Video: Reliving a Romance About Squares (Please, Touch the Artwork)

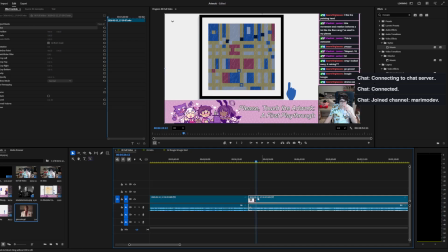4726s
That one's not as punchy.
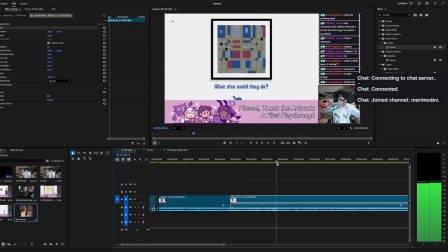Boogie Woogie.
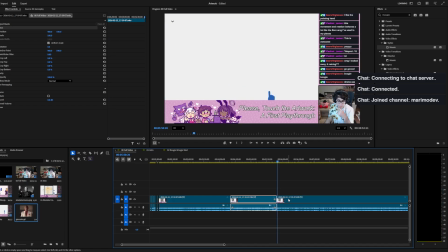4743s What else could they do?
That might be the better one.
What else could they do? Come on.
Oh yeah, there's Victory Was a Diamond, which was not inconvenient.
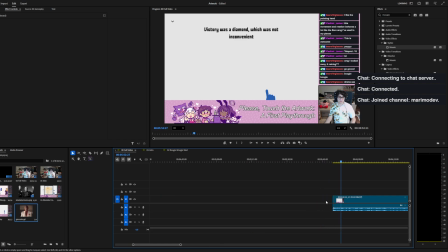4762s
So if I were to take just this clip and move it on down and stuff that there, what does that look like?
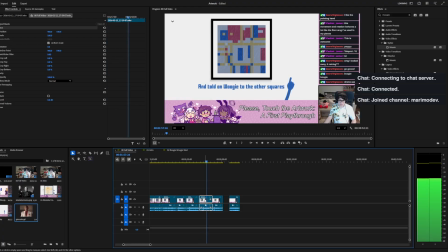4780s And told on Woogie to the other squares, what else could they do?
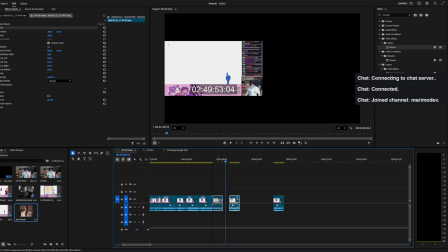4787s
No, okay. I think this is the better option here.
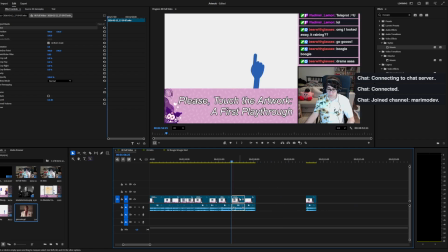4793s
I've convinced myself.
And told on Woogie to the other squares, what have you done, Broadway?
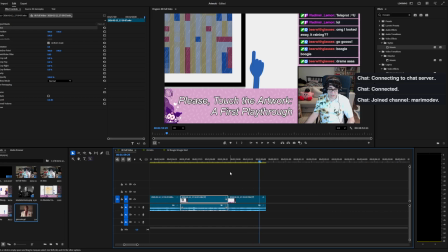4799s
Oh, is there a stutter there? What have you done? There's a... Hang on.
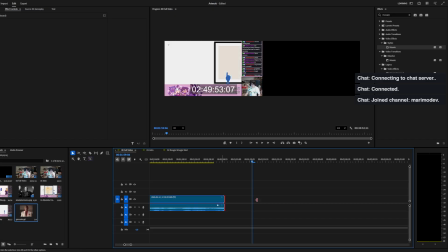4806s
So actually extend this clip out.
What have you done, Broadway?
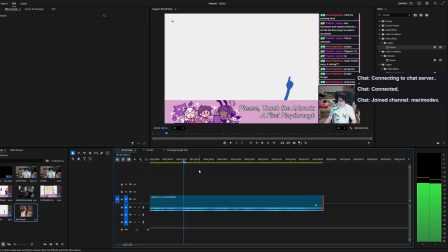4816s Squares.
Right here.
What have you done, Broadway?
Yeah.
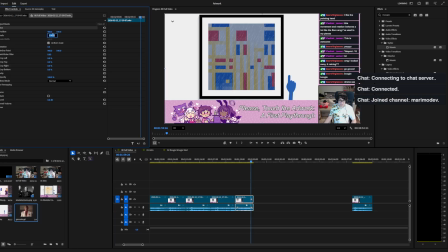4824s
Okay. I think I am happy with how that edit came about.
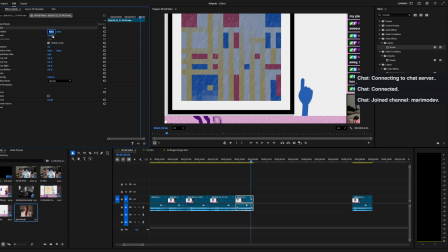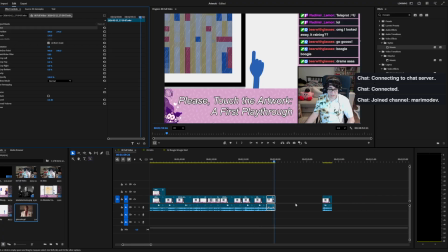Because that's about to lead into the next segment of the game.
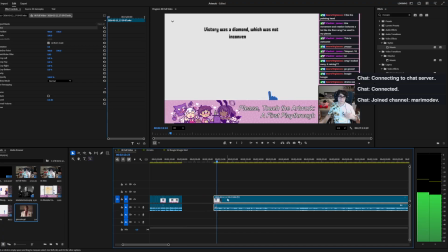4847s Come on. Victory was a diamond. Come on.
I want a little bit of the...
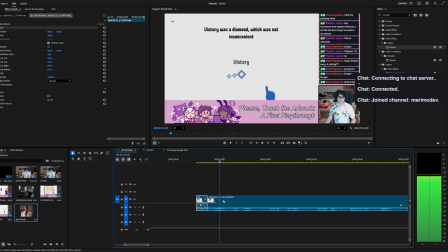4866s Victory was a diamond.
Yeah, okay.
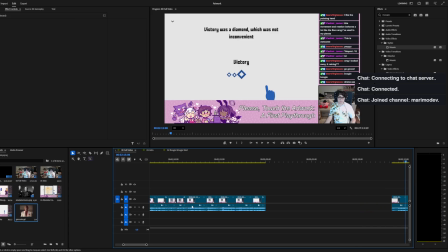4868s
I wanted a little bit of the typey there, because that's going to help transition the mood here. This is a possibly completed subsequence. If not, I'm going to subsequence it anyway and then just dive in.
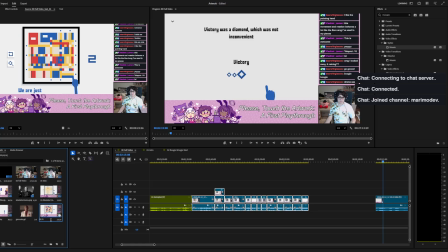4882s
So this is going to be rain is a good way to put it. I don't need this Giancarlo gif here anymore.
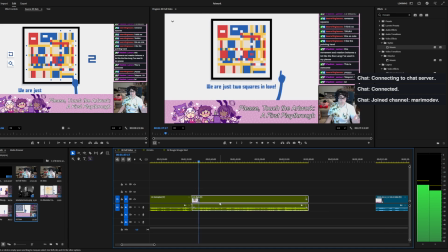4895s
So let's see how that looks.
We are just two squares in love. It's dark. They started meeting at night, hoping the other squares would not notice.
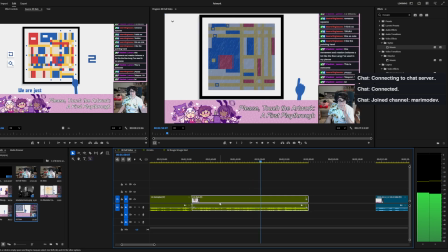4907s And for a while it was good. Yeah, it's very easy right now. It is good. But now it's raining. But the rain attracted Broadway.
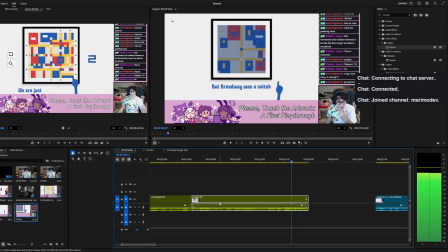4913s Broadway was handsome. But Broadway was a snitch and told on Woogie to the other squares, what have you done, Broadway?
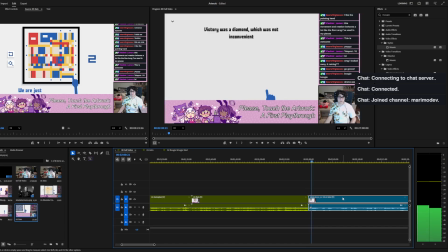4922s
Okay, cool. Little plot moment.
Victory was a diamond, which was not inconvenient. Victory bumped into Woogie. Or was it the other way? They complemented each other almost perfectly.
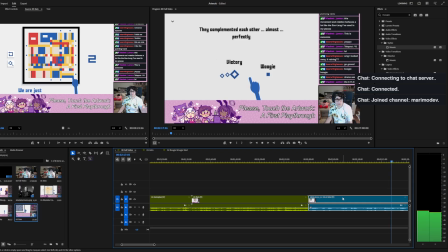4940s
Let's see where this goes.
Woogie and Boogie. Victory, Woogie!
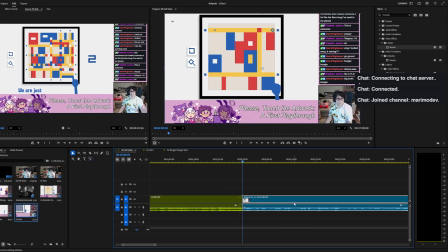4950s
It's funny. This game is so weird. This is such a weird plot.
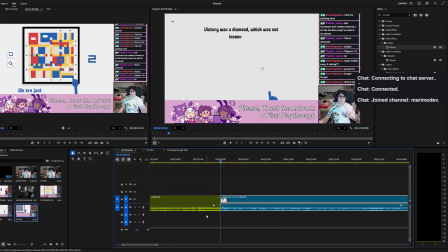4955s
But I think this intro segment's important to cover the story of the game.
Victory was a diamond.
So that you'll see that little at the start matters.
Broadway?
Victory was a because it breaks the segments apart. It makes it easier to know we're in like a different part of the video now.